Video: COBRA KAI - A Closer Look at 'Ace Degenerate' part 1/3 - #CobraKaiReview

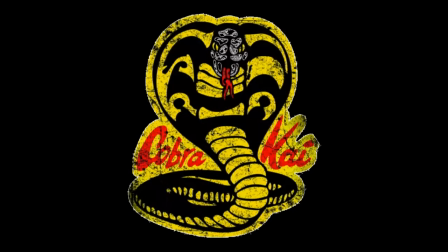The time has arrived. The YouTube series Cobra Kai is released. I'm filled with so much hope, yet preparing myself for the worst. I tune into the first episode of Cobra Kai titled Ace Degenerate.
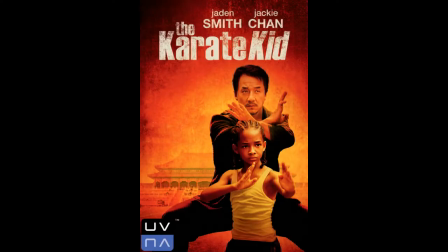Am I going to see an exploitation of one of the most beloved films of my time? Well, three and a half minutes into this episode and I was hooked.
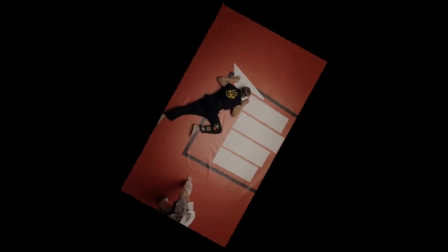I couldn't have been more delighted with what I saw and I knew immediately that this show was a winner. I'm Martin Faubair and welcome back to the Cobra Kai Guy. Like the original film, a certain type of attention was given to Cobra Kai and by the time the first real dialogue was spoken three and a half minutes into the episode, I was already captivated. How can I be captivated by the first three and a half minutes of a show without any real dialogue? Well that is what I'm here to show you today. And And it's also how I knew right off the bat that the creators behind the show respected the property, were true fans of the film, and prepared to execute their vision properly. Immediately it was the sound, that deep rumbling tone and perfect use of music that any fan can instantly identify as the Karate Kid.
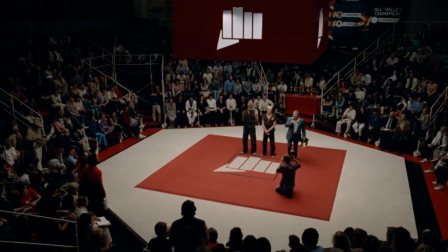Having watched the films more times than I can remember, I like to think I know every scene and angle like the back of my hand.
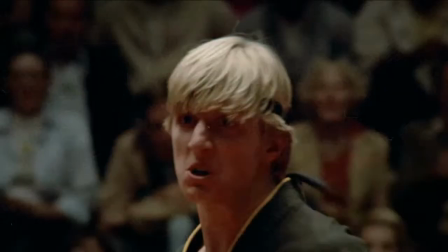For the creators to take on the incredibly painstaking task of picking through archived
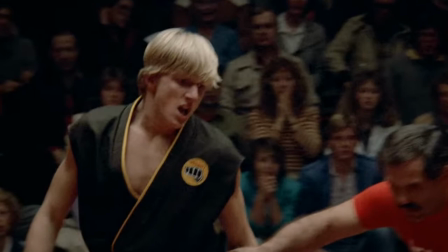film to find unused pieces from the original movies to be used in their flashback scene,
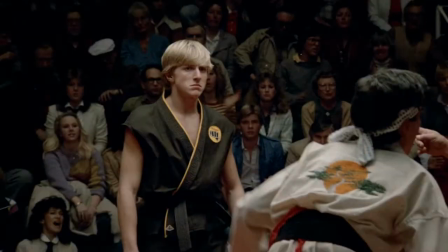that completely blew me away. The use of the sound and music and clipping in of archival footage was brilliant. Someone who respects this property is in control,
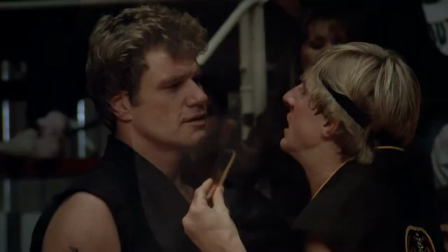showing us exactly what we need to see and giving a new viewer who has not seen the original films the perfect setup for the episode.
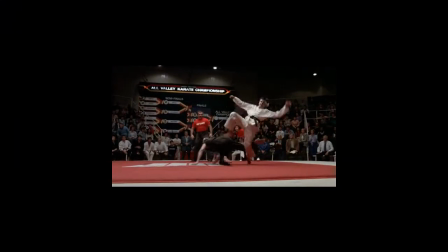The final scene in the Karate Kid is a work of art and this revisit gives it the proper treatment it deserves. Right down to leaving in the infamous ad-lib words by the character Tommy.
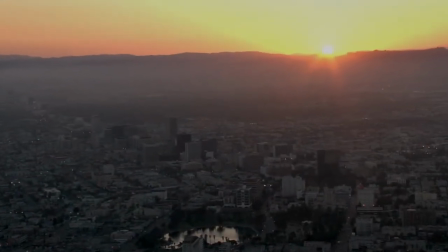This scene is immediately followed up by a jump to the present time where we catch up with the antagonist in the first film, Johnny Lawrence. And yes, I've seen that video. Who was the real bully in the Karate Kid? Well, like I've said, these movies were so masterfully made, we've been analyzing them for over 30 years, including each character's motivation. And in interviews when asked, William Zabka certainly didn't see his character as the bad guy. Now, these topics don't go unexplored in the series, which is another thing that makes them so great. Johnny does in many ways see himself as the victim, but as the series continues, it teaches us that life is rarely right and wrong, good and bad, black and white. It's in the shades of gray where life takes place. And in order to thrive, one must find their balance in the sea of gray.
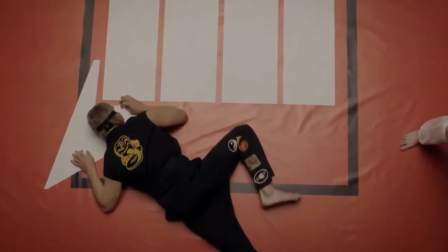When we catch up with Johnny in the present day, we see his life is far from being balanced.
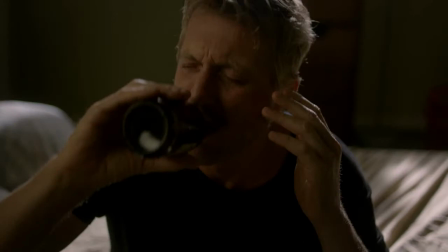I was so intrigued by the opening moments of this show because of the amount of information given to us the viewer was strictly the visuals.
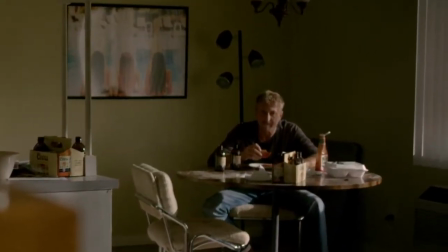Everything we need to know to paint the perfect picture of who Johnny is and where he is in life is told to us without any dialogue.
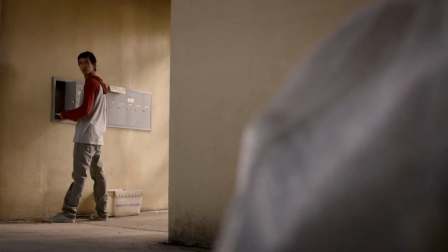Just meticulously placed props and clever camera angles. The scene opens with the sound of an alarm clock buzzer.
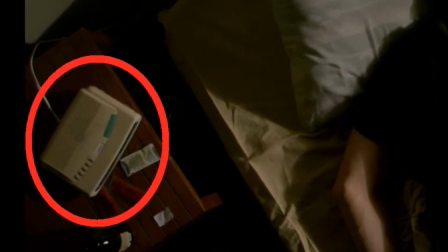I mean, who uses an alarm clock anymore? When was the last time you even heard one of those obnoxious clock buzzer sounds.
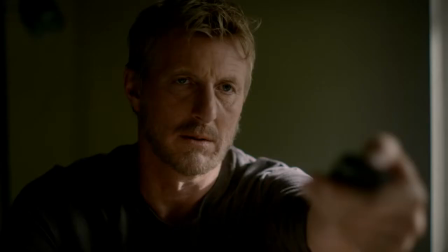Our first clue that this is a man behind in the times.
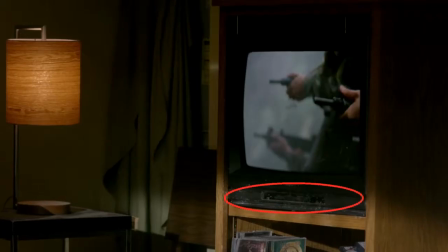I pointed out in my previous video the masterfully placed dusty television set.
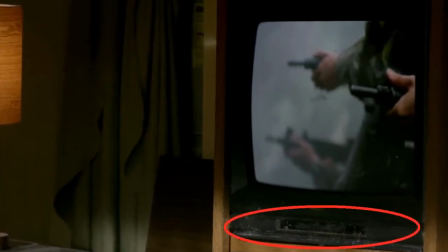I can only imagine one of the set designers or prop masters working obsessively to get that dust placed just right.
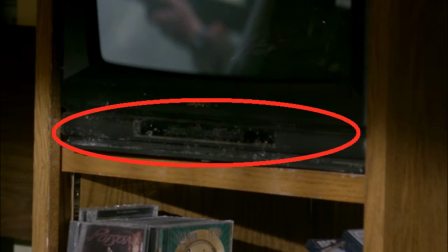Even the sunlight hits that 90s era TV and stand just right to highlight the dust.